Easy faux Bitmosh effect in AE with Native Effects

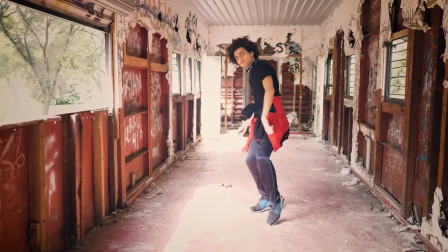0:00 Okay, so this morning I accidentally figured out how to do this crazy fake Bitmosh effect in After Effects.
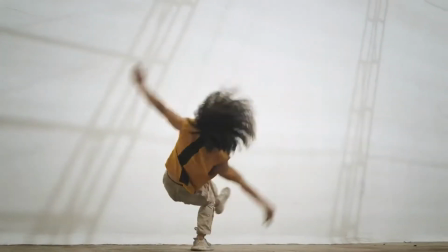0:05 It's super easy and it only uses native effects, so it's free.
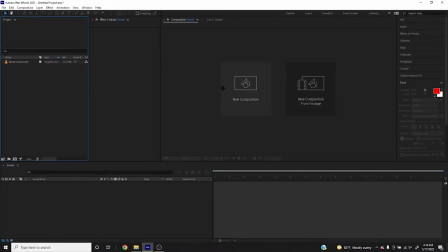0:09 You're going to want to start off by getting your footage into After Effects, making a pre-comp with it.
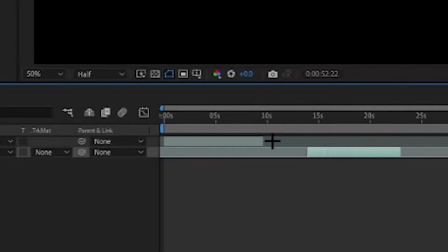0:16 You're going to want to get your two clips that you're going to use, because this is like 4 transitions, overlap them a bit.
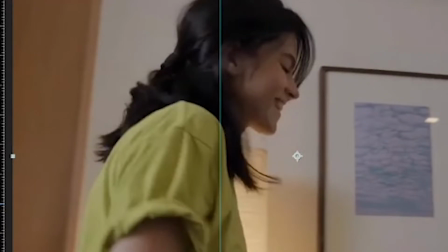0:23 I like to find a point of interest to overlap, so I'm using one of the dancers' whole bodies aligned to the other's shoulder.
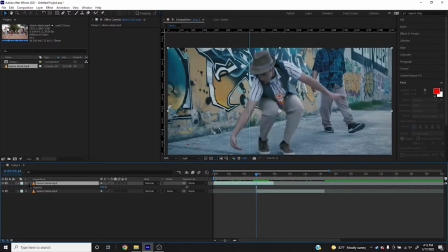0:30 Just kind of make it flow smoother.
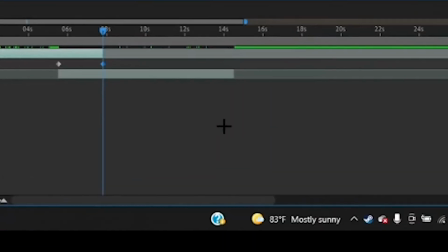0:32 You're going to want to decrease the opacity on your top layer just from 100 to 0.
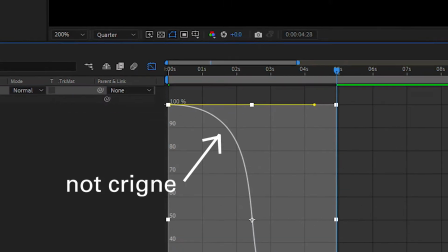0:39 You can put some easy ease on it. I usually like to make my easy ease like super fluid, but for the sake of this, we're just going with the default easy ease.
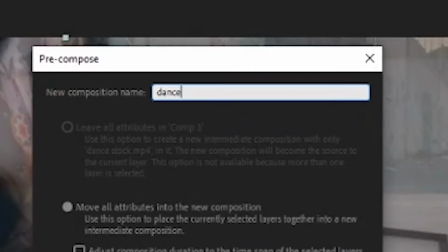0:48 Then you're going to want to pre-comp these two together so that you just have one layer to work with.
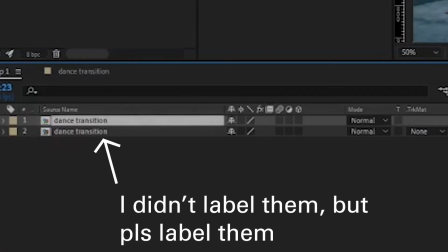0:53 The top one is going to be your displacement map layer, and the bottom one is going to be your actual footage layer.
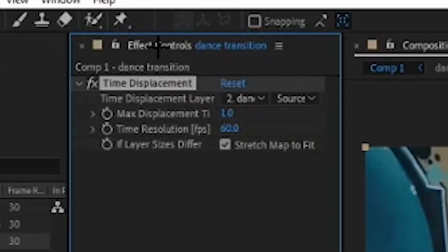0:58 You're going to want to start by putting the time displacement effect on your bottom layer and then setting its map to the top layer.
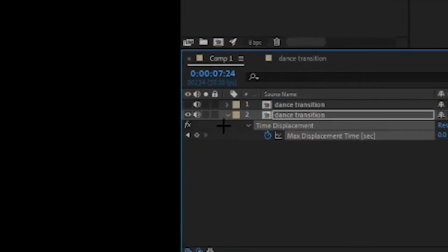1:06 You're then going to keyframe it to increase from 0 to your desired value and then back to
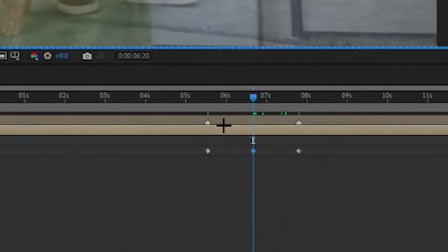1:12 0 over the course of the opacity of the top layer shifting from 100 to 0.
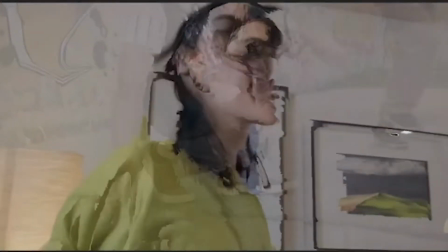1:18 And at this point you can already see we've got a bit of a bitmoshing thing going on, but there's a lot more we can do to make it look better.
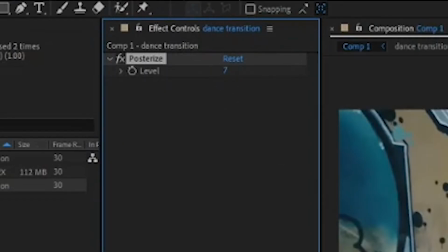1:26 At this point my first thought was to apply the posterize effect to the map layer because it just kind of makes it a little more chunky.
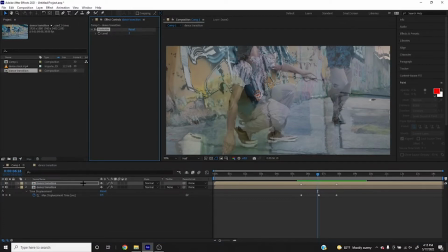1:34 It feels like you're actually doing some bit crushing because you're losing a lot of the detail in that map layer, and you can just kind of make that feel however you want it to.
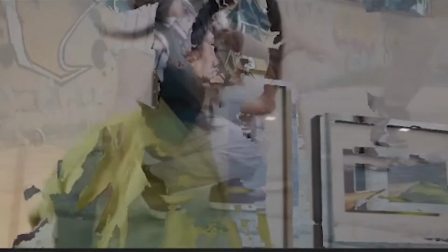1:46 Like the more you increase it, the more like crunchy and grungy it's gonna get. And this next part, super weird,
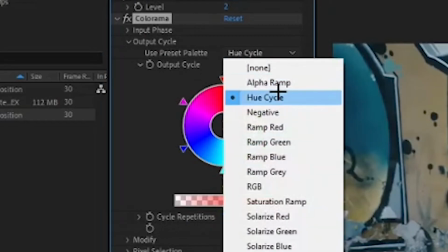1:53 but if you apply colorama and then just use the sort of like black to white gradient and smooth it out a little,
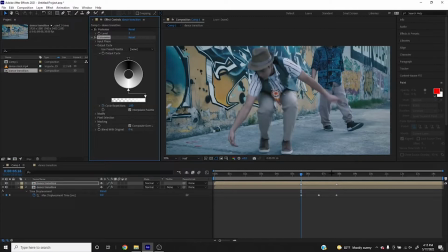2:00 and then increase that and decrease it like from 1 to 2 back to 1 over the course of that transition,
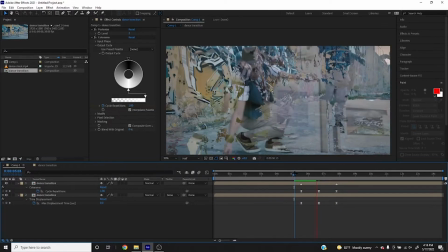2:07 it'll make it like really like pop. I don't know completely how to describe it, but it'll make it feel like one of them is getting like
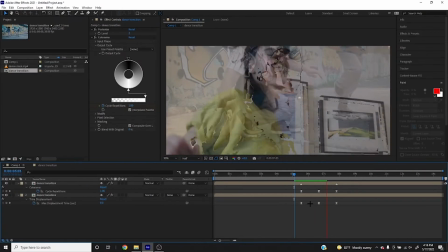2:17 squeezed and then smushed back together, which to me just feels very bitmoshy.
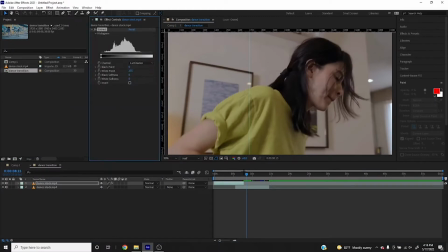2:22 Another cool thing you can do to really like crunch it down some is actually in that pre-comp, where you're decreasing the opacity of that top layer,
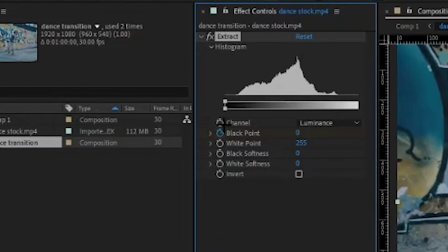2:31 you can also apply an extract effect to it and just kind of bring the black to transparent or the white to transparent,
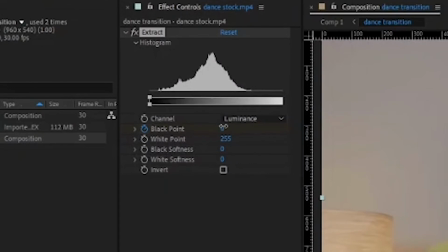2:38 depending on how you want it to look. And that way you're kind of like
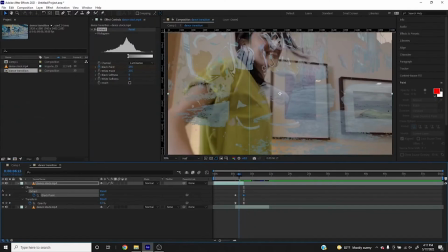2:43 forcing the edges to harden over time instead of just having this perfectly smooth transition.
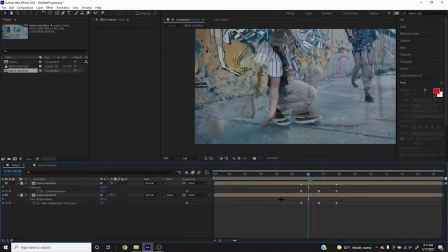2:50 And that you can really, really like adjust however you want it to. You can like have it scratch back and forth some, but just having those harder edges on the transition really, really helps to make it feel a bit moshy.
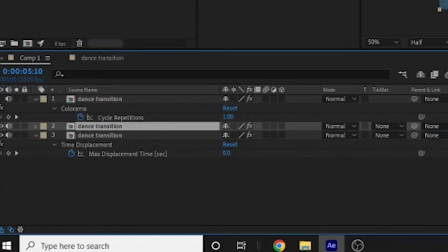3:03 Then another thing you can do to further play around with the kind of chaos of it is duplicate your footage layer, and then just invert the time displacement so that you've got it going in the other direction,
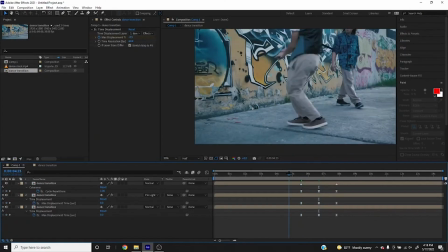3:16 and then use the pin light blending mode. I don't know exactly how pin light works, but when you're using the pin light blending mode,
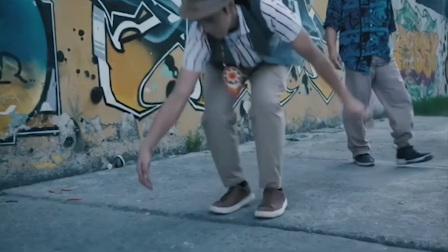3:24 you put the same footage on top of itself, it won't change how it looks, and then when you're blending two slightly different things,
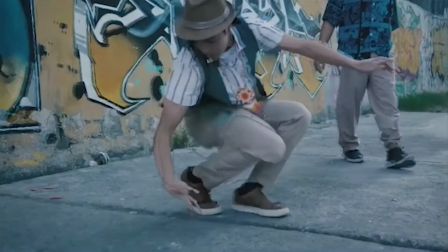3:31 it'll like increase the contrast, increase the saturation. It's this cool like deep fried sort of look to it.
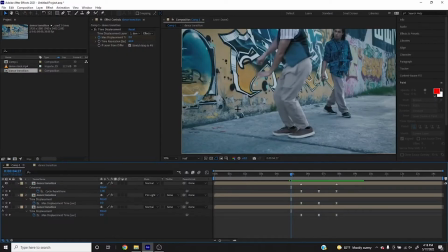3:41 And then that's like basically it for the effect.
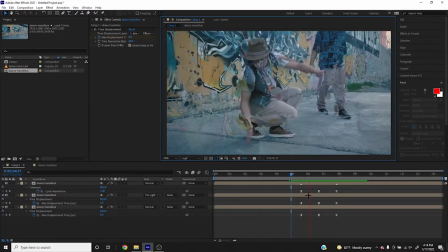3:44 I'm going to show you the original project I sort of worked on this in,
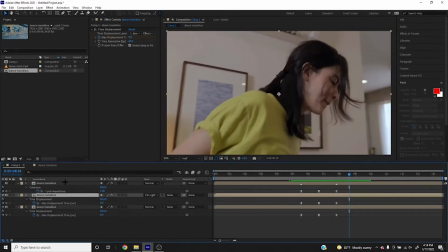3:50 so you can get a sense of the extra things I added after all this stuff that just makes it look bitmoshy to like further increase the distortion and the weirdness.
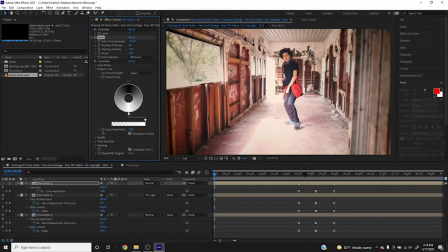4:00 The main thing I did differently here was I put in the echo effect on both comps.